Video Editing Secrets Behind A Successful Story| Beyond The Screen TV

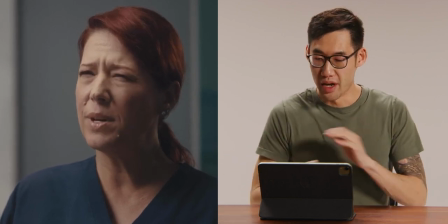0:00 If you can't convince us of the environment that we're trying to build, the audience isn't going to believe in the story. Hi, my name is Anthony. I'm an editor, and I'm here to break down a short documentary for Moderna called Life After COVID. Before I even start ingesting the footage, I am taking the script and I'm circling every little thing that I would focus on as an editor. That includes sound effects, that includes pacing, that includes what the story beats build up towards. Because the intro and the outro are the strongest points of your film. The climax is the most important section of your film, but the audience will 99% of the time remember the intro and outro first.
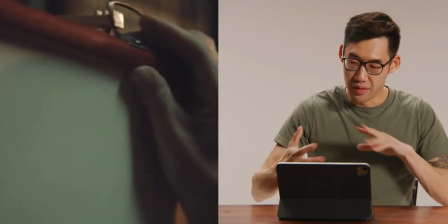0:37 So let's take a look at the first scene. I wanted to build this world properly by building the intrigue, and I think a lot of editors, they try to give too much information at once. I strongly believe that it's really important to give them a little at a time. Kind of like a discussion. You know, you don't want to give too much about yourself all at once. You want to shuffle in a little bit at a time in order for them to stay engaged.
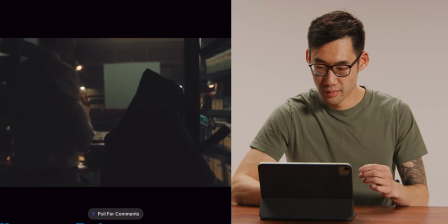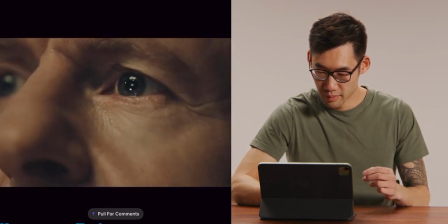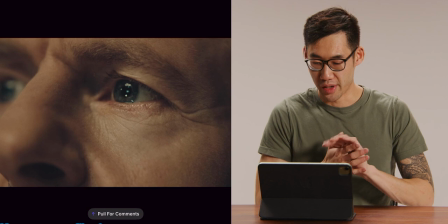1:14 So the music that I'm using, because we're in such an informative and technical documentary, it falls under the classification of pads and atmospheres.
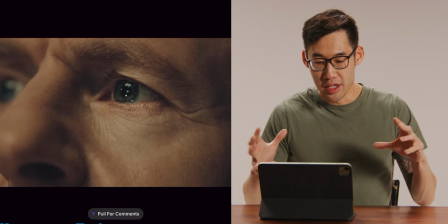1:22 We didn't want to become too clunky and too glamorous about what we want to pick,
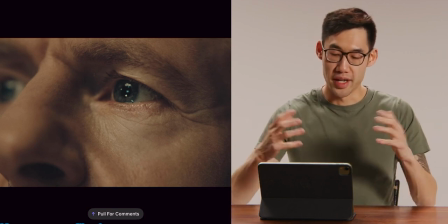1:30 which would take away from the content of the actual documentary. So we have Blair here.
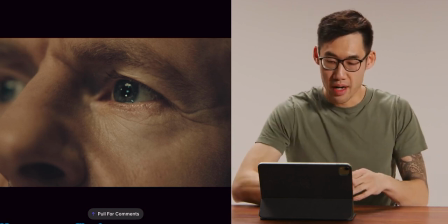1:37 He's setting up his projector. All that extra stuff in the background, the film reel, the projector sounds, they're all added in afterwards.
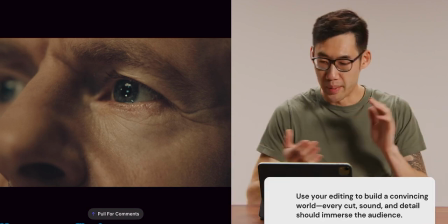1:45 And I took that from Joe Walker, who edited Dune. He strongly believed that you have to world build or else the film isn't believable.
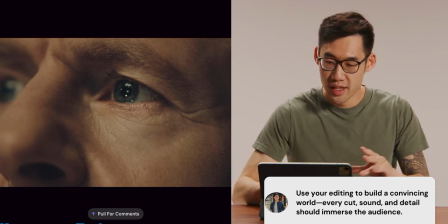1:54 And that meant, you know, close-ups, sounds that are integral to the environment. All those little things are super important to make all this convincing, because if the world's not convincing, then we as an audience won't believe in the film.
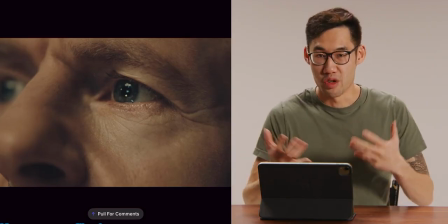2:08 Because if you can't convince us of the environment that we're trying to build, the audience isn't going to believe in the story.
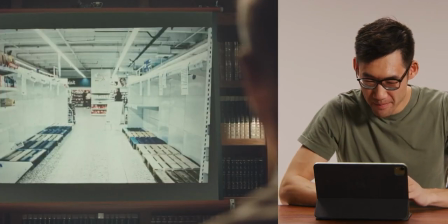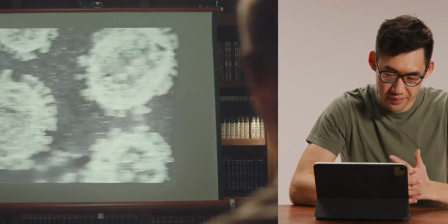In every little scene, I think every editor does the same thing. We all look at everything first. We sift through it and we digest what is readily available for us. Kyle was good enough to film more than 30 minutes of footage just for this one intro. But how do you find the right pieces? My philosophy is you want to pick the close-ups first. The close-ups are not just because I am trying to build that intrigue for this world.
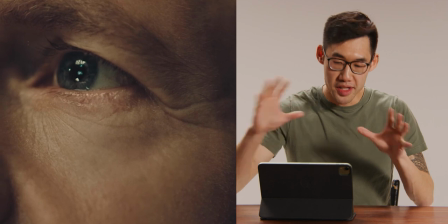2:58 We're trying to build intensity and emotion. The close-ups gives us the biggest intensity, emotion, and reaction.
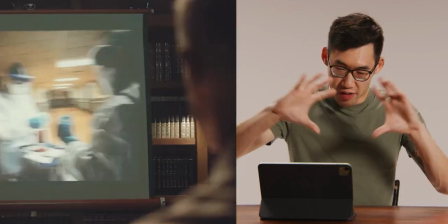3:04 So start with that, then build around it.
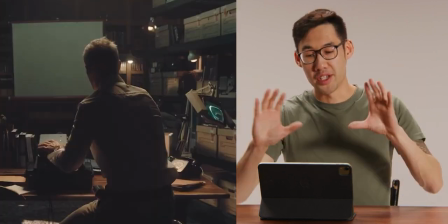3:08 Wides are great, but when you're using a wide, you're less in tune with what's happening. Build what is assumed from the script, and cut what is right based on story and based on information. And then when you focus on the close-ups first, make it as long as you want it. It doesn't matter. Make it as long as you want. Then when you go back, in the 5th or 6th revision,
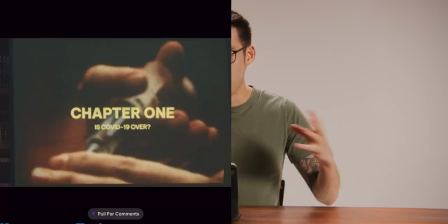3:32 then that's when you take out pieces that don't matter much, because every second counts.
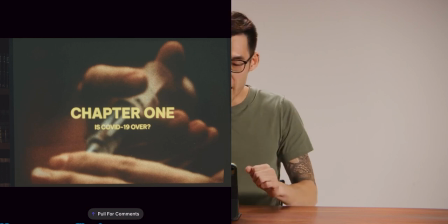3:38 Every second counts. Every shot counts, and you don't want to linger on an idea too much.
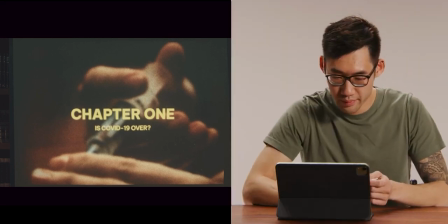3:45 Chapter 1. Is COVID-19 over?
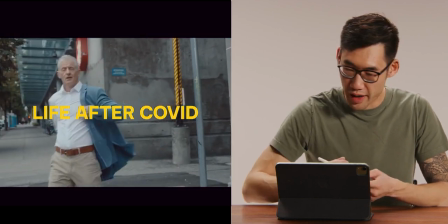3:51 We have a little transitional effect going on, and Kevin, our sound editor,
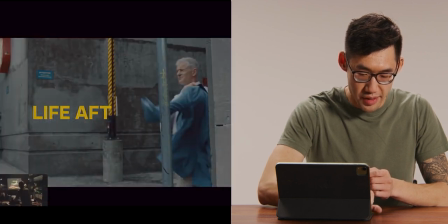3:56 added the traffic sounds, which was added to the world building, like I said.
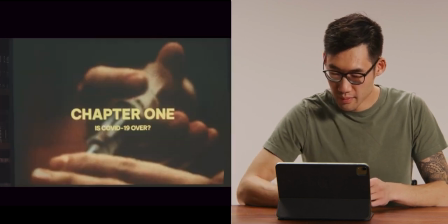4:04 Chapter 1. Is COVID-19 over?
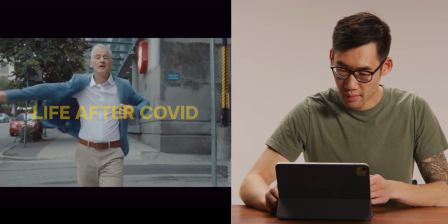4:10 Well, believe it or not, it's been 4 years since COVID-19 came onto the scene.
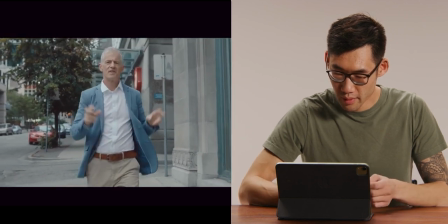4:15 But despite how much of a thing of the past it may seem,
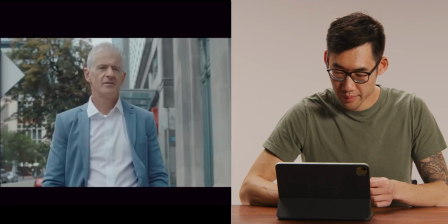4:18 I'm hearing from healthcare experts and practitioners that this respiratory disease is here to stay, and new data is emerging.
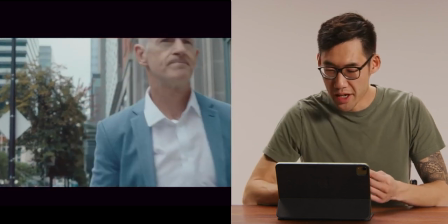4:25 I'm off to find out more.
That little cut-in wasn't necessary. We weren't trying to hide a continuity issue.
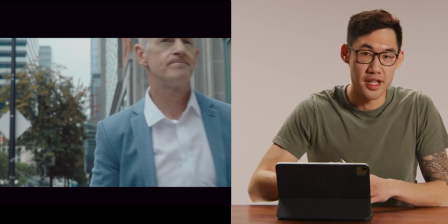4:31 It was a choice that Kyle made in order to give more emphasis to respiratory diseases.
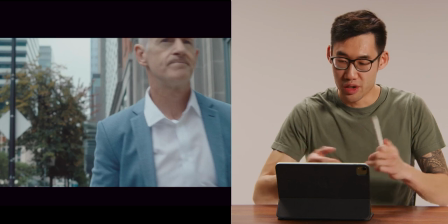4:38 So, everything we want to do is intentional, and we want to be intentional with our decisions, and you'll see more of that throughout.
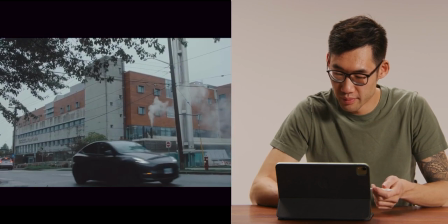4:48 I want to start on the front lines. How do healthcare professionals feel about COVID-19 today? Cutaways.
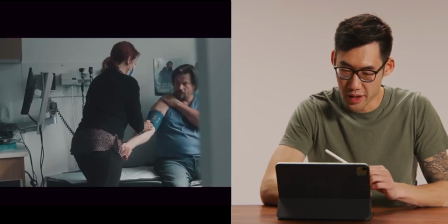4:54 Is it still affecting their patients on a daily basis? I've just started some research, particularly on COVID-19.
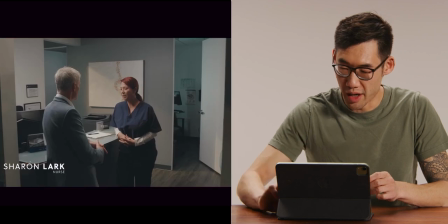5:02 Should we still be worried about it? Is it a thing of the past?
All these titles were designed by our designer, Danny Lockhart, and we wanted to make sure that all the branding was uniform.
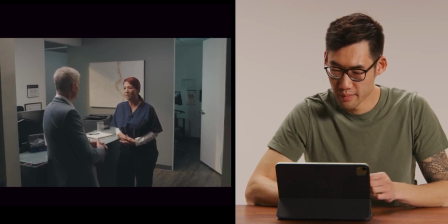5:11 No, it's different than it was in 2020, of course, with more people being immunized or vaccinated,
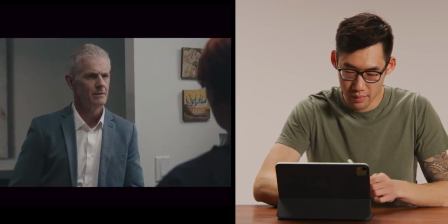5:18 and then, of course, with the people who actually came down with COVID, the general immunity is greater,
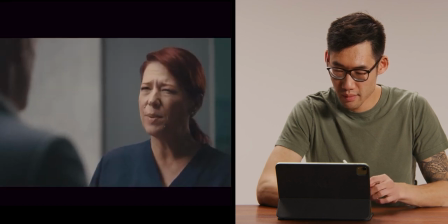5:24 but it's definitely something that we still have to worry about, especially in vulnerable patient groups, right?
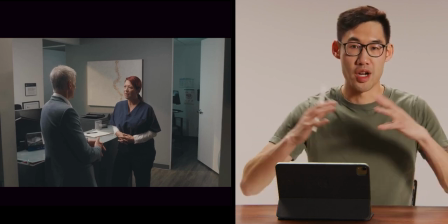5:30 So for each of these scenes, like I said, each specialist had over, an hour of content.
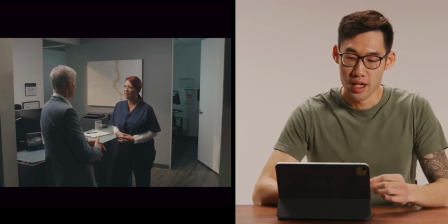5:37 In order to really pinpoint what we wanted, we were working with the client and we were working with Kyle,
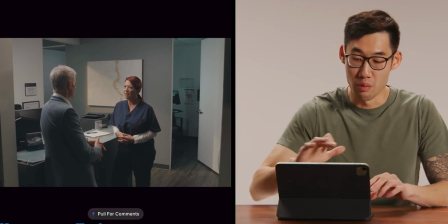5:43 and I was working with Kyle in terms of picking what the best information was needed. But as an editor, I always look for emotion and rhythm. Cut for emotion, and then cut to always advance the story.
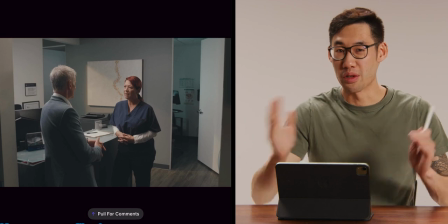5:56 Those are the two rules. And if you're not doing either or, then in my opinion, cut it out.
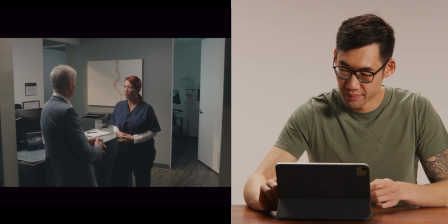6:02 Okay. So there's still people still getting quite sick in that group. I wish I could say it was a thing of the past, but it really isn't.
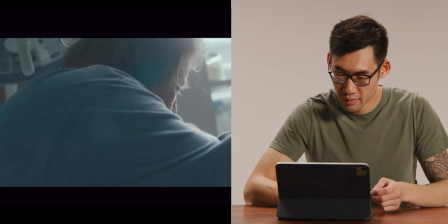6:08 We're still dealing with it. We're still seeing suffering patients. We're still working long hours.
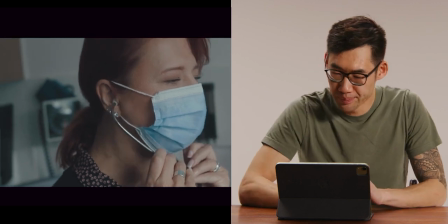6:14 Like I said, to the point of find the exhaustion. close-ups, build That around said, it. we still have to worry about things like long COVID or post-COVID condition.
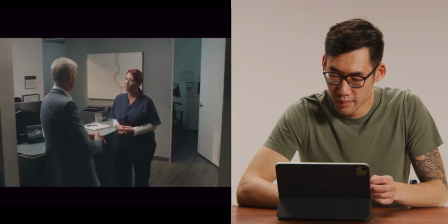6:21 That's definitely still a worry for us. And coupled with the fact that people just don't want to hear about COVID anymore.
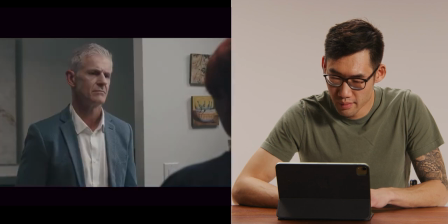6:27 I would say also that people just want to move on. You should check out the perspective of a pharmacist.
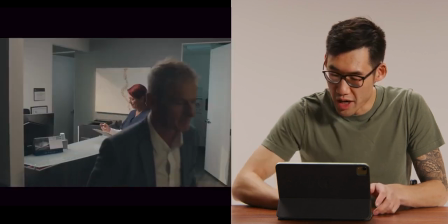6:33 Terrific, thank you.
Having heard from There's a little match on action cut there just to give it a little bit of spice.
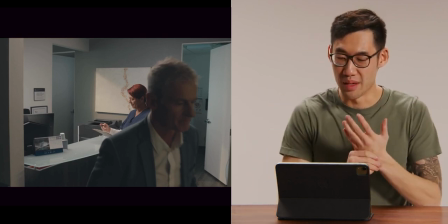6:40 It makes the flow more seamless, and it makes the reality flow more believable. the front line,
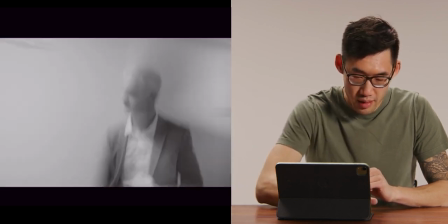6:46 I need to seek out the experts who can help me inform healthcare practitioners. So these transitions were used with a slow shutter speed,
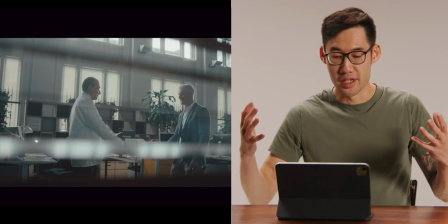6:55 and Kaio had this envisioned in his head right from the visual deck that he pitched to me.
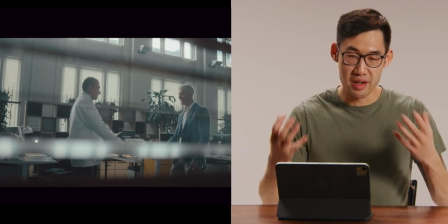7:03 Whenever you want to do something flashy, plan it from the beginning, be very intentional. Don't try to do it afterwards when everything's filmed.
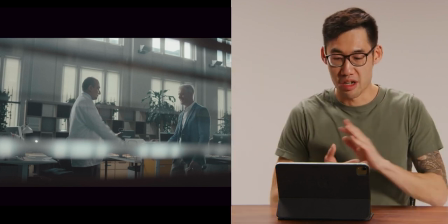7:10 I think it goes a long way in terms of giving strength to your film.
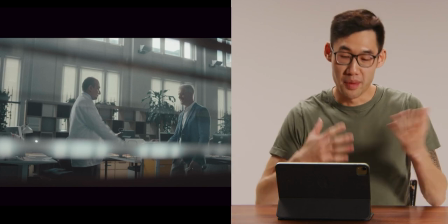7:17 Intentionality is powerful. You can test things afterwards, but the audience can tell that you're trying to hide something,
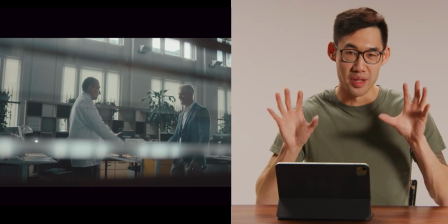7:25 or you're trying something that isn't really uniform with the branding of the film. So keep that in mind.
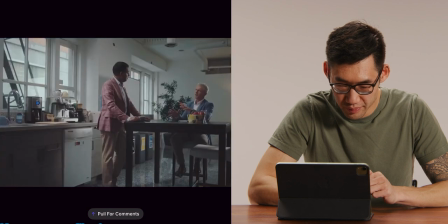7:30 I'm just doing a little bit of research regarding COVID-19. Can you tell me what is age-related immune system decline?
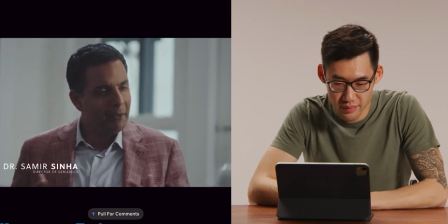7:37 When we think about aging or the aging body, think about experiencing mileage, that things start to kind of wear down,
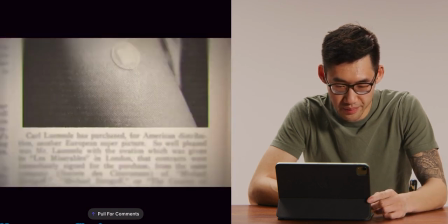7:45 and we think about older patients being more vulnerable to infections like
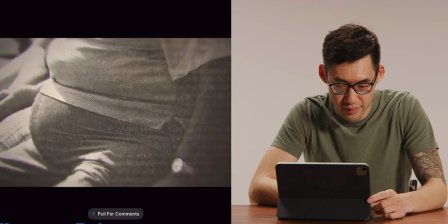7:49 COVID-19 or other respiratory viruses because the immune system isn't as strong as it once was.
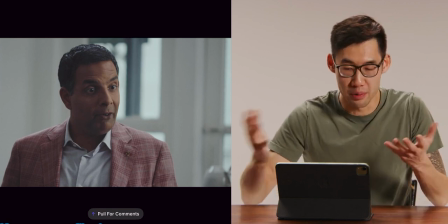7:54 So there's a lot of graphics that we use there. So when we move things around to make it work, you will have continuity issues, and that was important,
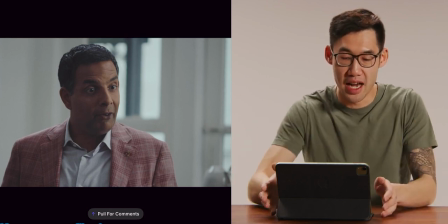8:03 but it was also important to cut away to extra context that would add to the scene. These graphics were also designed by Danny,
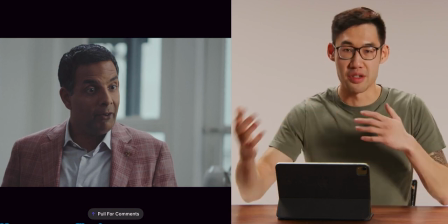8:11 so we made sure that the branding was also uniform throughout the entire film.